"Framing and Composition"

follow the rules but learn to look outside of the box. Huh?
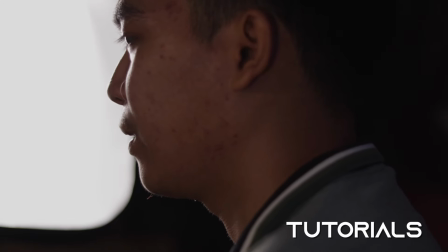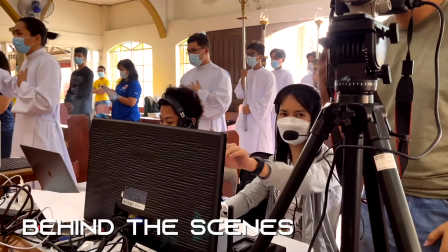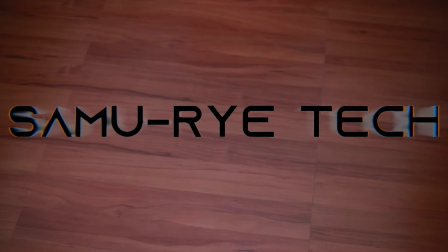Hey, what's up guys? I'm Joseph Ryan Bati, your tech warrior from Limang Siglo. Today we're going to talk about proper framing and composition. But before we start this,
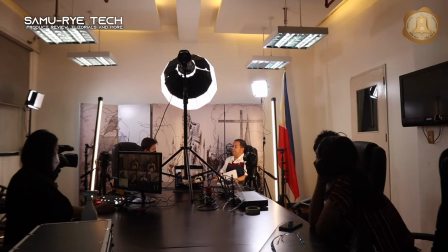I would like to say that this is solely based on our experience from the interviews and other documentaries that we do.
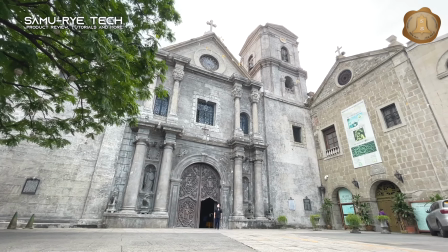By the way, framing is the presentation of visual elements in an image.
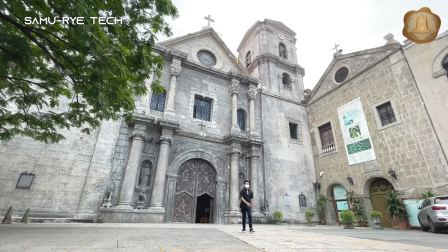Or in other words, basically everything your camera captures.
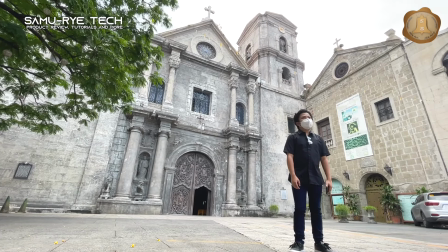And then the composition is the placement of the subject in relation to other objects.
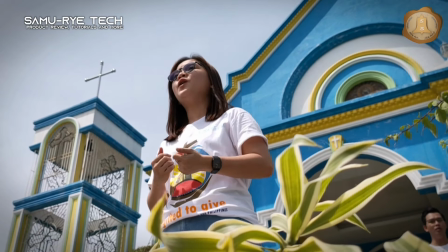Your subject, the background, your foreground, everything in the frame, the placement of it,
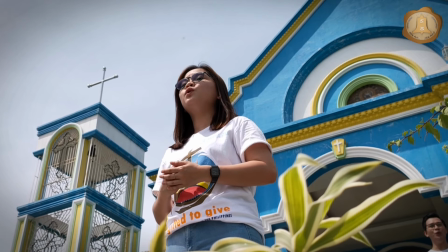and how you present it. That's the composition. Now let's go to the first rule. First rule is that there are no rules. Just kidding. First rule is the rule of thirds. Rule of thirds is just like this on my shirt. As you can see, there is a 1, 2, 3, 1, 2, 3, 1, 2, 3.
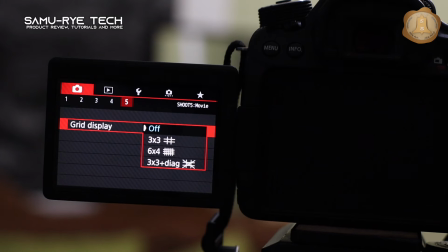It's a 3 by 3 grid lines. And most cameras does have this on their setting.
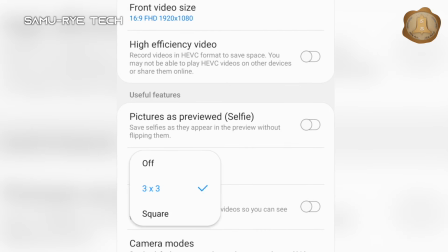Enable it. Now you can see that there are 1, 2, 3, 1, and 1, 2, 3, 1, 2, 3. Now that you have enabled the grid lines, this will serve as a guide for you to follow.
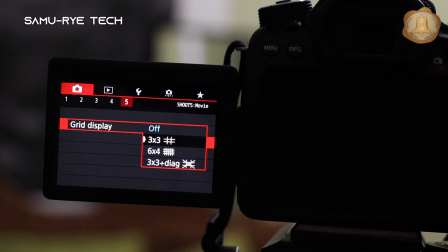This is very helpful as you have full controls in inputting and removing this grid line. So be mindful if you are doing live stream just like us. Before you start live streaming, like you set your cameras, your lighting, your audio,
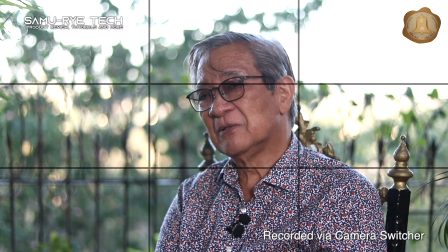and be sure to remove the grid lines and other menu button before starting a live stream. Because on camera switcher, if you forget to remove that settings, that menu button and the grid lines, it will show in your live feed. So be mindful of that. Theoretically, as what they say, this rule of thirds draws attention to your audience.
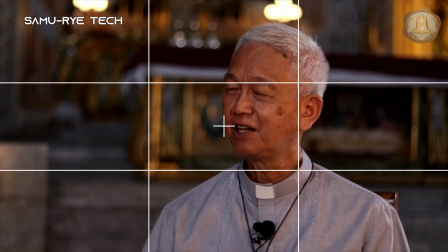The idea of rule of thirds is align your subject to these lines,
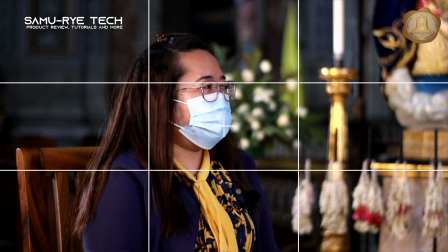as it theoretically suggests that it draws more attention than putting the subject elsewhere or in the middle. Just kidding. But it does depends on what you do. And yes, I'm not actually following what just I say, because in my defense that this is a talking head and I'm just the subject in here.
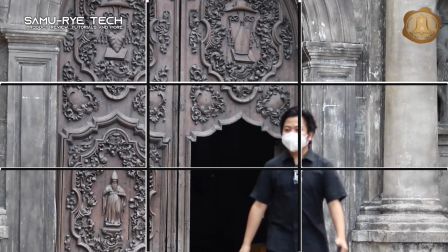Then again, the rule of thirds, it gives more a
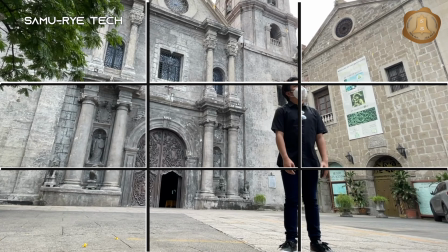starting point, and when you have your subject in the rule of thirds, everything will follow. First is that your subject is in the thirds of these lines. Eventually everything will follow. You're gonna see this object on the background, and then you'll see the bigger picture,
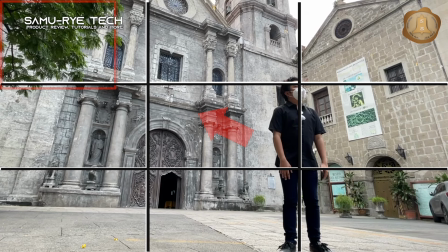which is the background, like, oh, this guy is shooting on churches. Now with that I mentioned, if the interview is facing on the right and the other is on the left, and that is on the next rule, which is lead room and headroom.
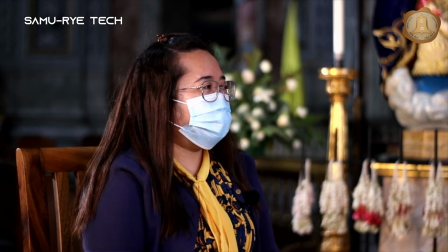Lead room is the space in front of your subject that implies that your subject is interacting to something or someone.